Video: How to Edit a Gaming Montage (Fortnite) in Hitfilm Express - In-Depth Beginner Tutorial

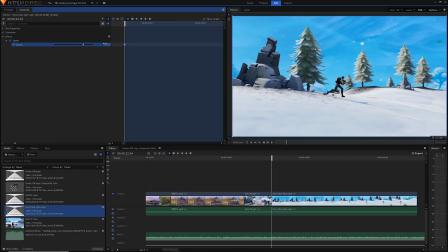492s
Then, you need to set a custom speed that is probably higher than 1 for this sped up bit at the beginning of our clip. This keyframe will ensure that at this frame, the speed is whatever you set it to be. Then go forward some point a little bit.
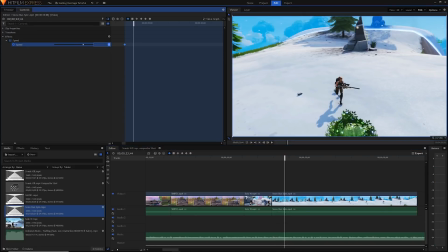505s
Set the speed here to something lower, for example 1.
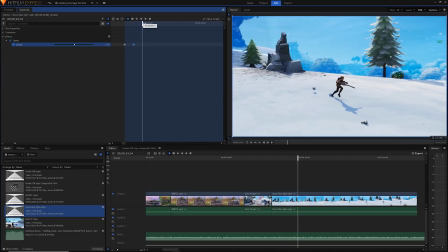508s
Then you can go to some point that is an equal distance apart from the last two and set the speed back to maximum.
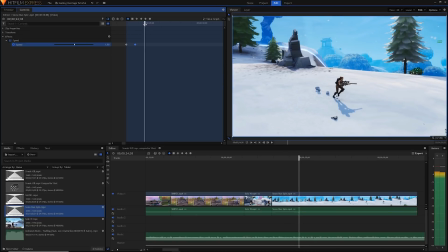514s
If your speed property is too high, you might notice that the clip becomes transparent or appears black.
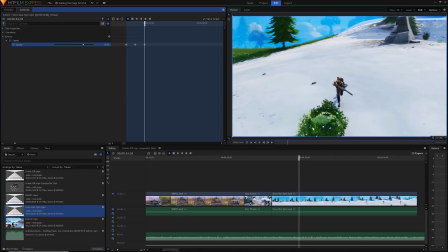520s
You might have to adjust the property to make sure that the clip is squished in properly. This is where I have to talk about the drawbacks of this effect.
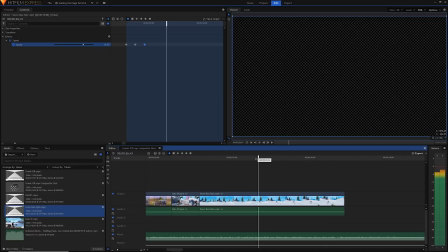527s
When you speed up a clip, it will have a great big area of transparent video where there is no more media to fill in. If you try to shorten the clip to this point, however, it will shorten the whole clip as well, and you'll be stuck with the same issue.
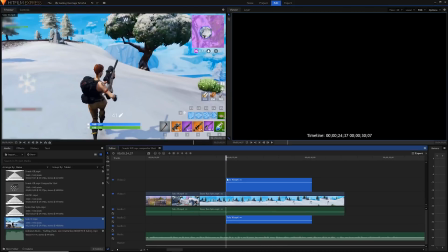540s
Try it out and you'll see what I mean. So when you want to add another clip on the end of it, you have to add it to a video layer above to ensure you don't shorten the other clip.
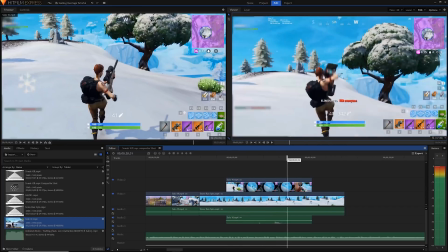549s
Alternatively, you can do this whole speed effect, like I talked about, in a composite shot.
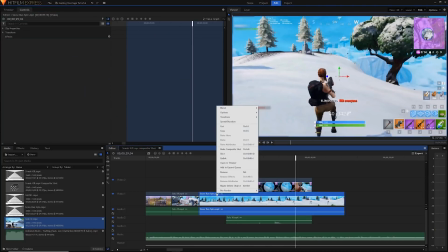553s
Let's try this out now.
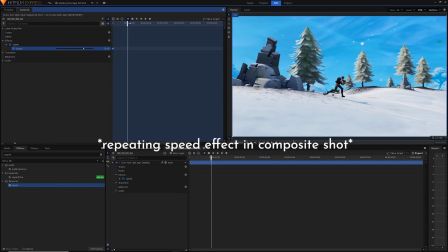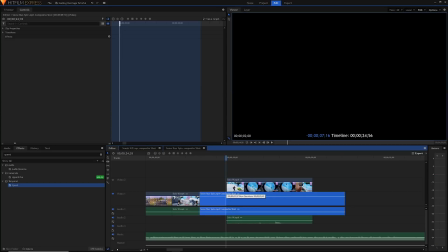561s
When you do it this way, you can shorten the composite shot in the editor without shortening the actual clip being shortened, because that's all happening within the composite shot.
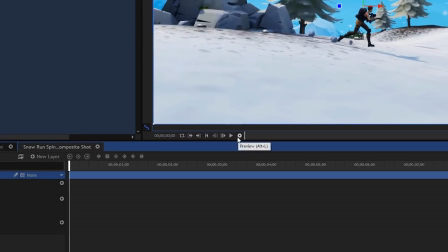569s
In a composite shot, you can also RAM preview by clicking this button here.
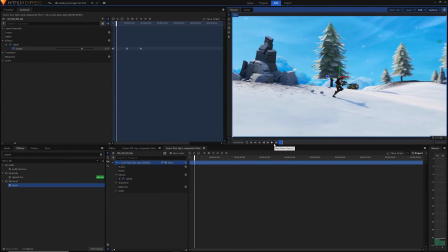574s
This is very helpful because Hitfilm can simply not render out the speed effect in real time.
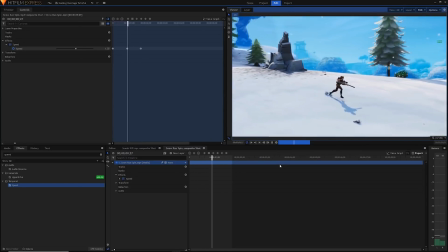580s
In a composite shot, you can use this RAM preview to preview your work, make changes, and then preview again.
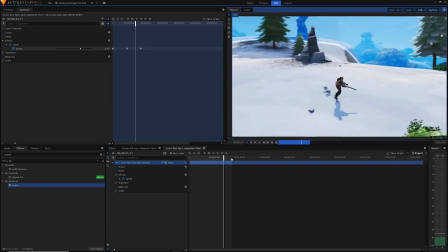586s
The speed effect also doesn't affect the audio. This is fine if you're just using it for cinematics like I am, but if you're using it for normal gameplay,
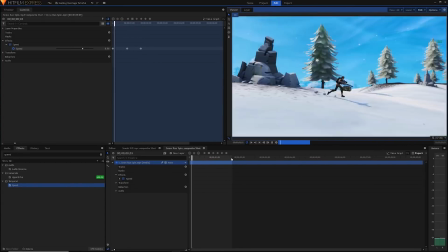594s
you'll have to manually retime gunshots or search for sound effects online.
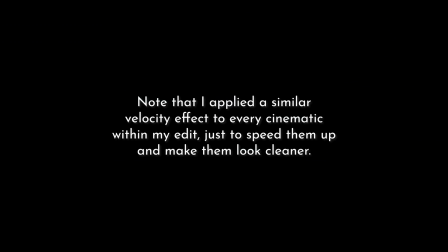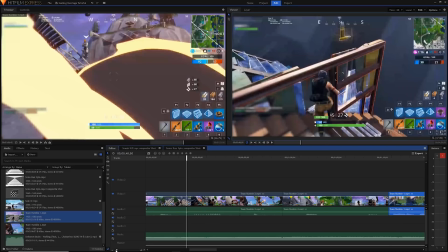604s
The rest of the clips in the montage are pretty simply edited, just being placed in the timeline.
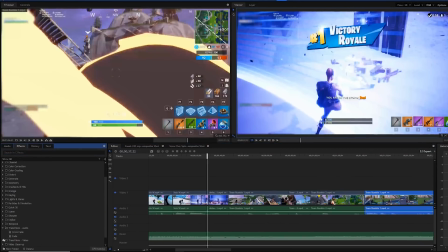609s
I've used a number of simple transitions which can be found in the effects panel.
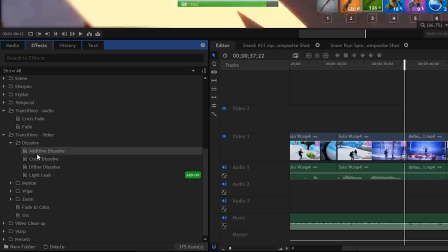613s
Additive dissolve, fade to black, cross dissolve, and also importantly audio fades and audio crossfades.
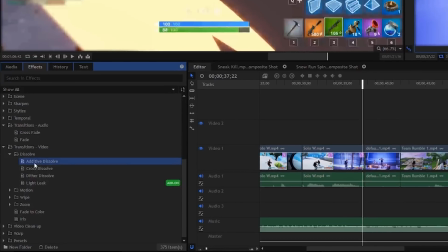620s
You can just drag these as effects into the spaces in between clips.
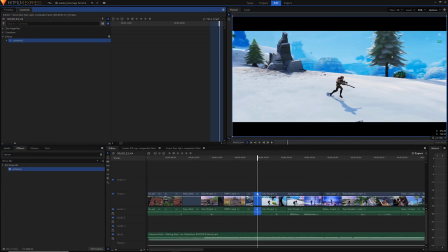625s
Finally, I also put a letterbox effect on all of my cinematic clips to separate them from all the standard gameplay clips.
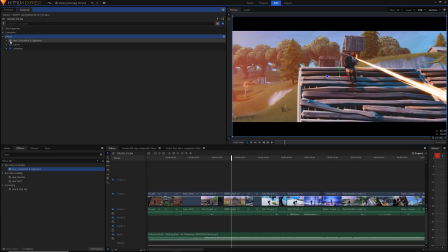632s
And I also did some light color grading to all of my clips. This just helps them to stand out a little bit from the regular gameplay and other montages. I'll link a video to color grading in the video description, but just make sure to keep it light,
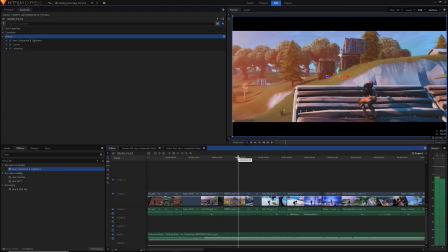645s
especially in games like Fortnite, where the cartoonish art style can look pretty horrendous when the colors are pushed where they don't want to be.
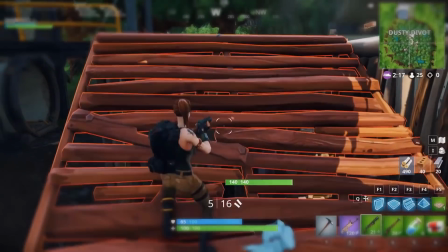651s
And that is basically it. I hope you found this video helpful. It took tons of effort, and I mean tons of effort, to make this video. So if you found it useful, then be sure to smash like and also share it with others who might find it useful.
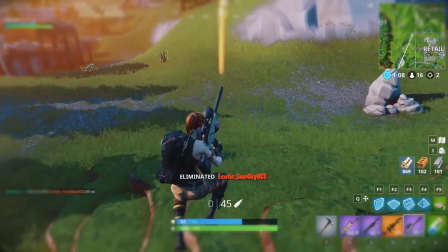663s
I also encourage everyone to use the comments section of this video to compare montages and give each other feedback if need be, because feedback always helps.
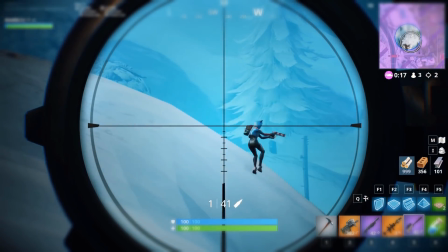672s
If you like this video, you can also subscribe to my channel. I make tons of Hitfilm content and other editing and software tutorials.
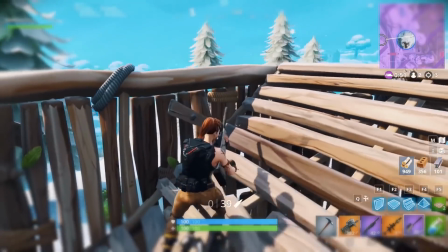679s
As always, I will see you in the next video. Stay shiny.